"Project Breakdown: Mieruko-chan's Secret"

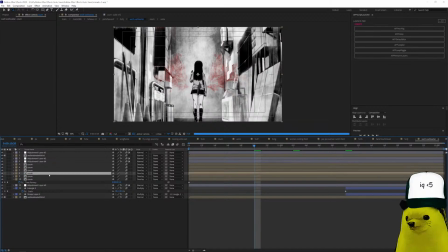2488s
And levels, and the Coum, many Coum again, but on overlay this time. You see, Coum, no Coum, and then I add CC vector blur and the triangle here.
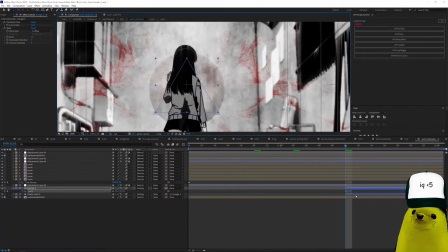2507s
You see, this is just the triangle, and the other thing that I used.
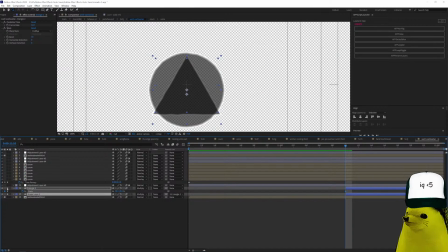2513s
Let me show you. You see, the triangle and the circle. But I scaled it
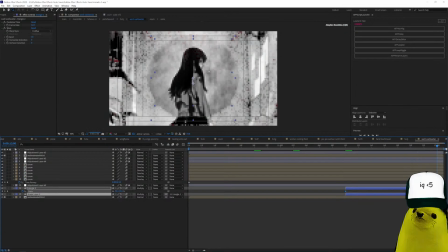2521s
as it scales up as the camera zooms in from the anime, so it looks kind of cool. So yeah, that's this part. Let's go back. Let's see next.
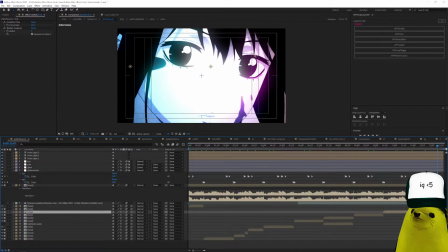2538s
And this is just image, and I changed the color to
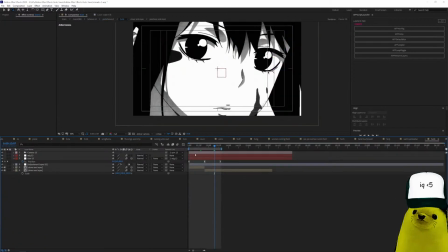2543s
black on the eyes because now it represents the completion of the eyes. You see,
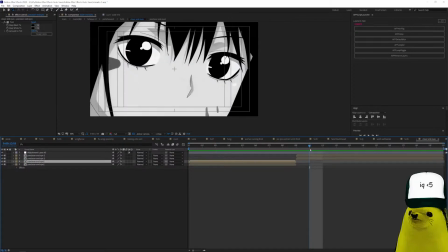2555s
eyes black, eyes black. It's I try to make sense of my videos, so I think it made sense. If you feel like it makes sense. Next part. This is the ending part.
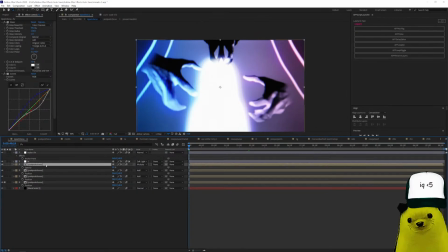2573s
So you see, same scale effects, the 3 RGBs and the coloring,
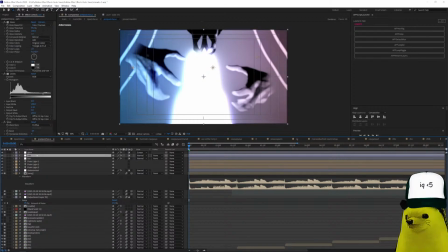2579s
the 3D lights, the pattern, and the glow. And so here we have,
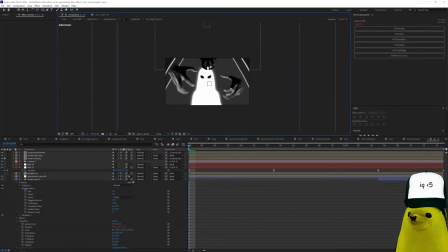2590s
eyes black. Alright, here is the same girl I used before, but I added the triangles.
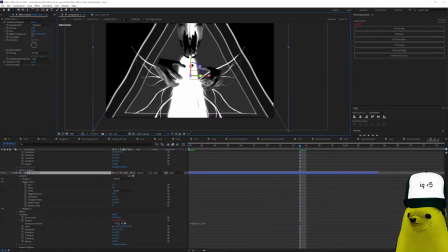2602s
You see, triangles. The butterfly girl is here on this.
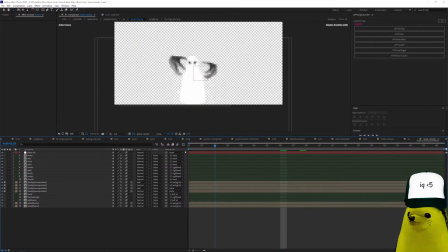2612s
You see, this composition.
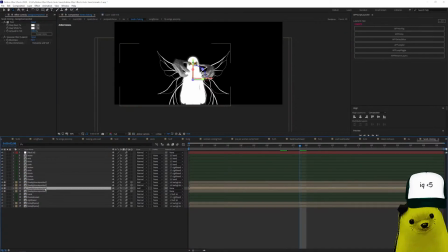2615s
Here you have the girl, but it's different girl this time.
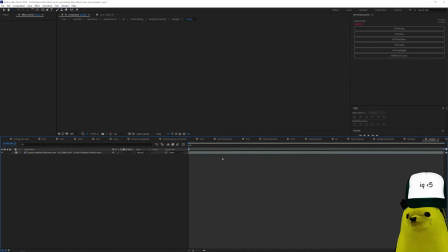2623s
Comes from this scene on the anime. This part of the anime, okay.
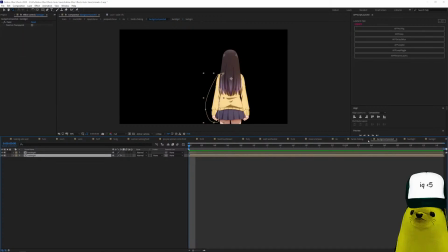2629s
So you go here, and then here, and now here. The hands.
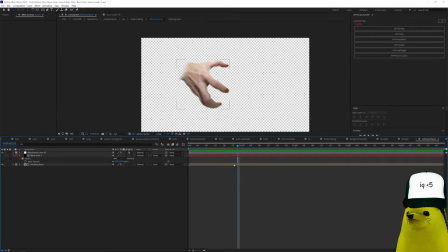2636s
I just used this PNG hand, okay. That came from.
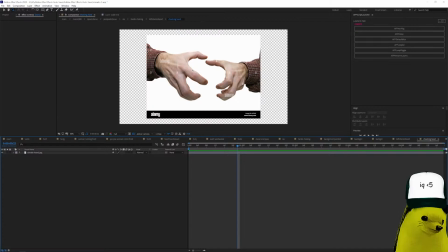2643s
Hey, salve, tu la trash. Borsze Sviati. This is just stock picture from Google, alright.
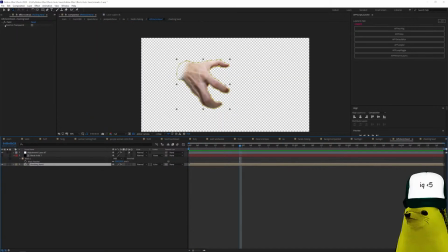2659s
And I painted over the picture, you see, and added the effect.
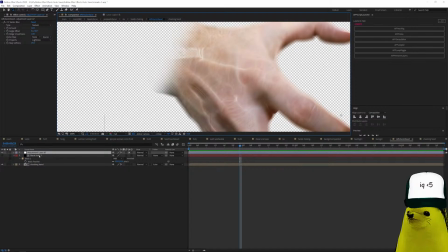2667s
And to add this effect, this blur effect, I just used a solid,
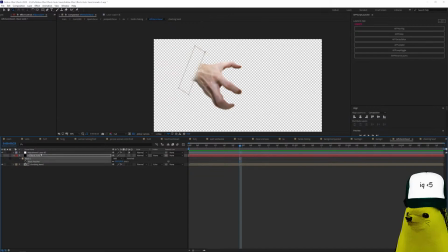2673s
feathered solid here, and yeah, that's how you get that.
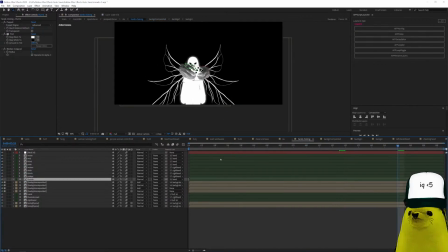2681s
Then I just moved the hands, duplicated the same hand and moved them over there. Honey is back, perhaps, and yeah, they just move around in front of the thing.
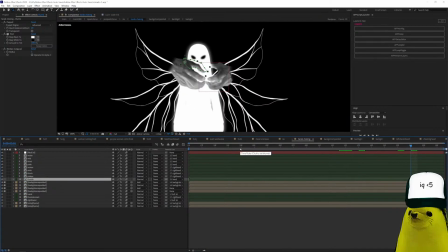2698s
Okay.
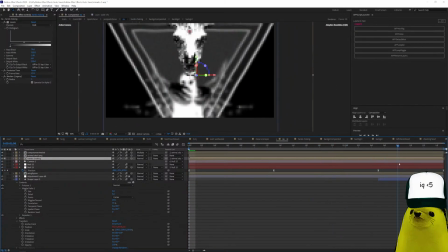2702s
Then I add the camera and the cow, and just made upside down the triangle because there's a bit change on the song.
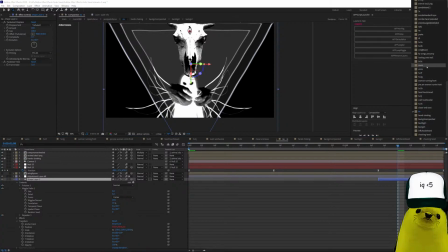2717s
Let's go. Let's go back.
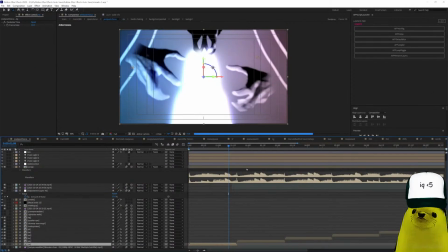2722s
Let's see. Next one is the eye.
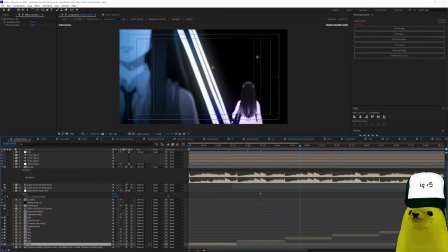2727s
It's just the same eye that I used on the beginning. The camera. Now this part might be interesting for you.